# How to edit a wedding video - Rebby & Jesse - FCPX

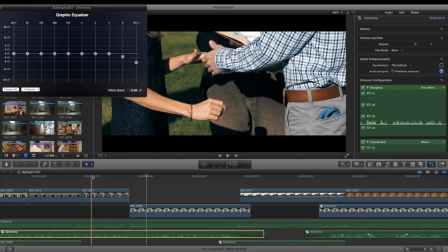(4:05)
So what I have for this audio is, uh, for a long time before they got married, I pull this down.
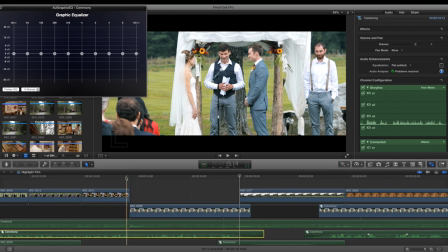(4:12)
It's just a natural step in your relationship and it's hard for you to tell it just because of this video but in between the talking there's a there's a uh there's definitely an amount of noise that is you can hear they got married this could be and this little move right here just
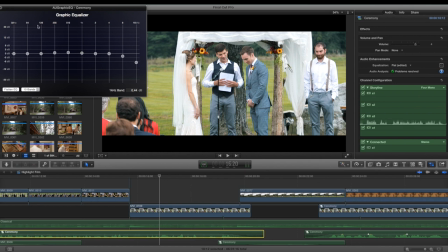(4:30)
eliminates that completely and sometimes i'll even bump the mids a little bit and that helps out a lot for a long time before they got married
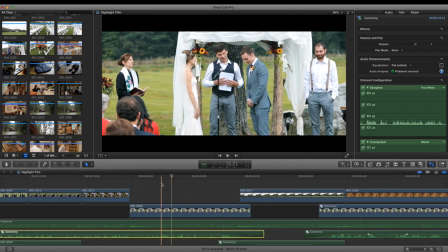(4:37)
this could be seen just to focus on the dialogue coming out you know the vocals rather than whatever the mic picked up so I can eliminate some of those frequencies and then strengthen especially what I want in your
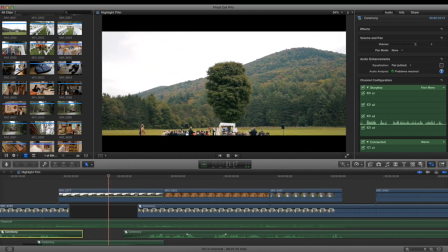(4:50)
relationship okay so I love these two shots
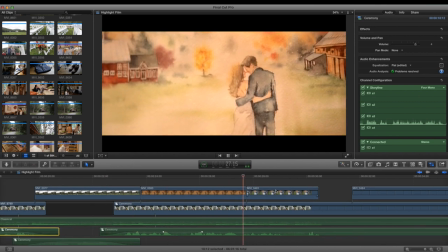(4:56)
this going to this boom I like that but
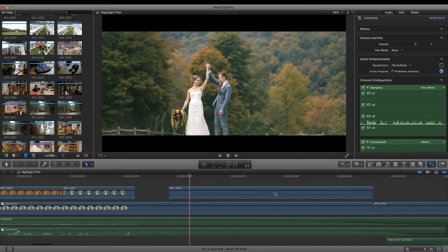(5:01)
at the same time embrace this moment and its meaning great shot the act of so I was shooting on six D's I had one of my own and then I rented another one from LensPro2Go. So it was nice to have the same color, same, you know, picture profile, same everything for two cameras.
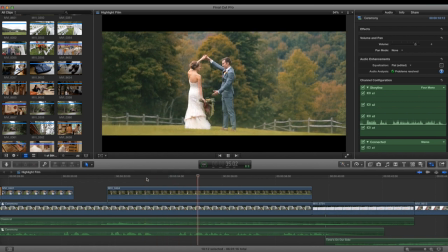(5:20)
I think this is 70 to 200.
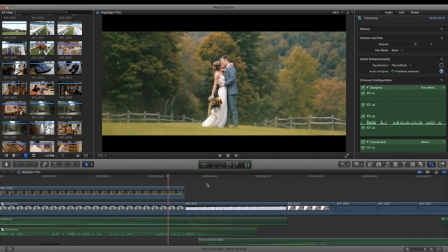This is Jesse and Rebbe.
And for this wedding, I was trying to keep to 150th shutter speed. Obviously for like outdoor stuff, I had to jack it up a little bit and you can kind of tell in motion in front of everyone here today
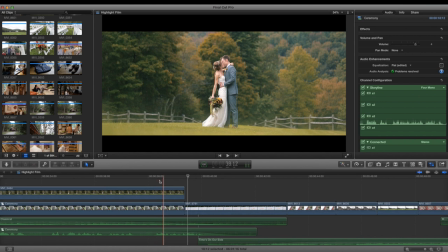(5:40)
and how it represents a whole but i wasn't keeping my iris open so like if i had a 1.4 lens like i wouldn't keep it at 1.4 or even close to that if i was outside it'd probably be like 5.6 f-stop so everyone here today and how it represents a whole new
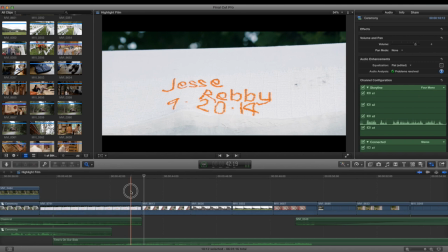(5:56)
beginning just to help with the sharpness so once again you'll see this essay format this is my introduction it's about 40 to 50
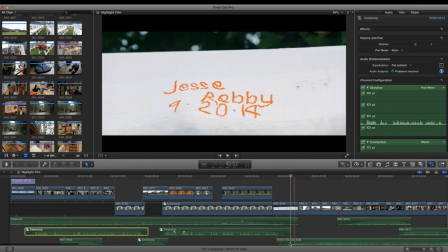(6:04)
seconds it's like a little film all by itself and that transitions into the new song you know we know where we are who we are what it's about you know they're getting married and stuff their names and then we go into the beginning of the film the beginning of the day I guess you know because you know there is really no linear timeline here but this is like the beginning this will go to the end so it just has to make sense
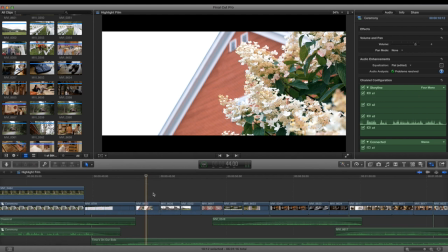(6:26)
for the viewer I guess so we're going to establish where we are and what things look like with flowers and roofs and trucks
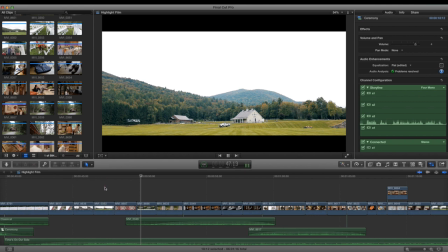(6:35)
so some of these colors are pretty extreme but I wanted to experiment with a lot of color grading
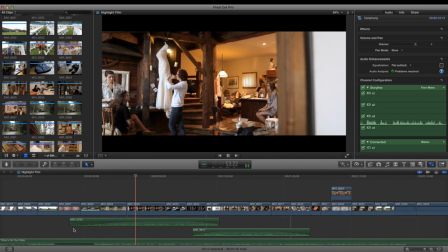(6:43)
this little pull in with the sound really makes
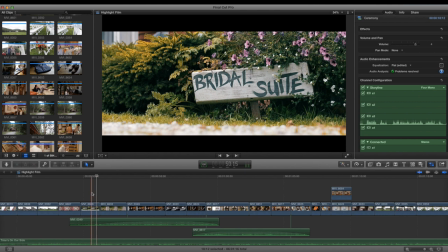(6:48)
a difference because if it sounds good it looks good okay
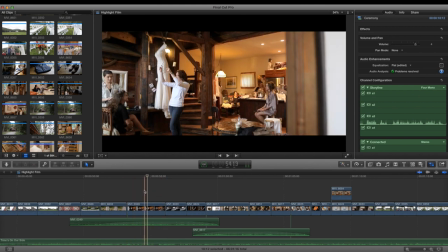(6:54)
so I got my edelkrone with like a 24 mil on here And one thing that I love, I'm not doing it here,
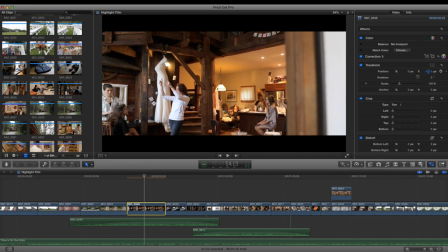(7:01)
but I could have, is I could have done a digital one of these as we did the dolly,
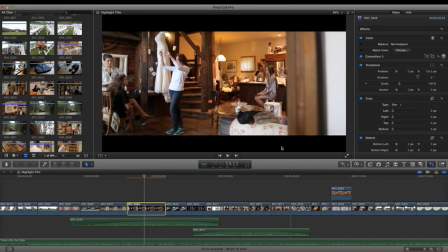(7:08)
just because I have these letterboxing and it's cropped, you know.
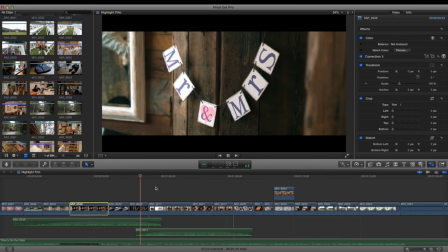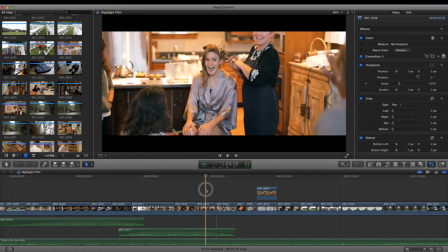(7:21)
So good reactions. And I usually don't show the bride before she gets her hair and makeup done more than this, but her reaction was so cute I had to put it in.
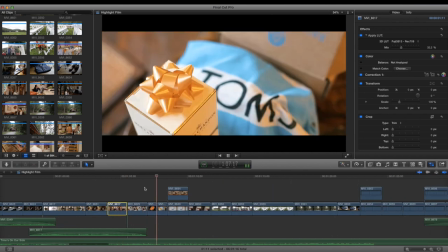so i shot all of these with monopod but i'm like i'm kind of experimenting with different ways to shoot this kind of bride prep and like people getting stuff
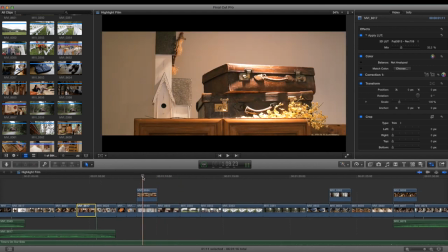(7:44)
ready in the morning uh it's like handheld it's something that i'm looking into like just to add some kind of motion as i'm panning
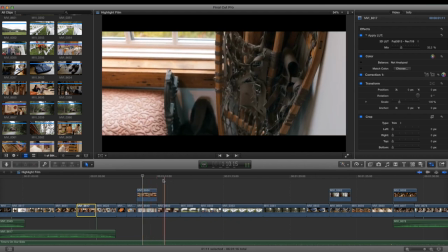(7:51)
or tilting the camera uh it makes things a little more interesting because there's a huge difference between shaky footage and handheld footage so
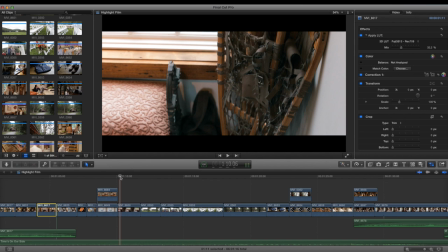(7:59)
i would get some kind of zacuto you know i forget marauder that's what i like it's like a little handheld rig it's pretty awesome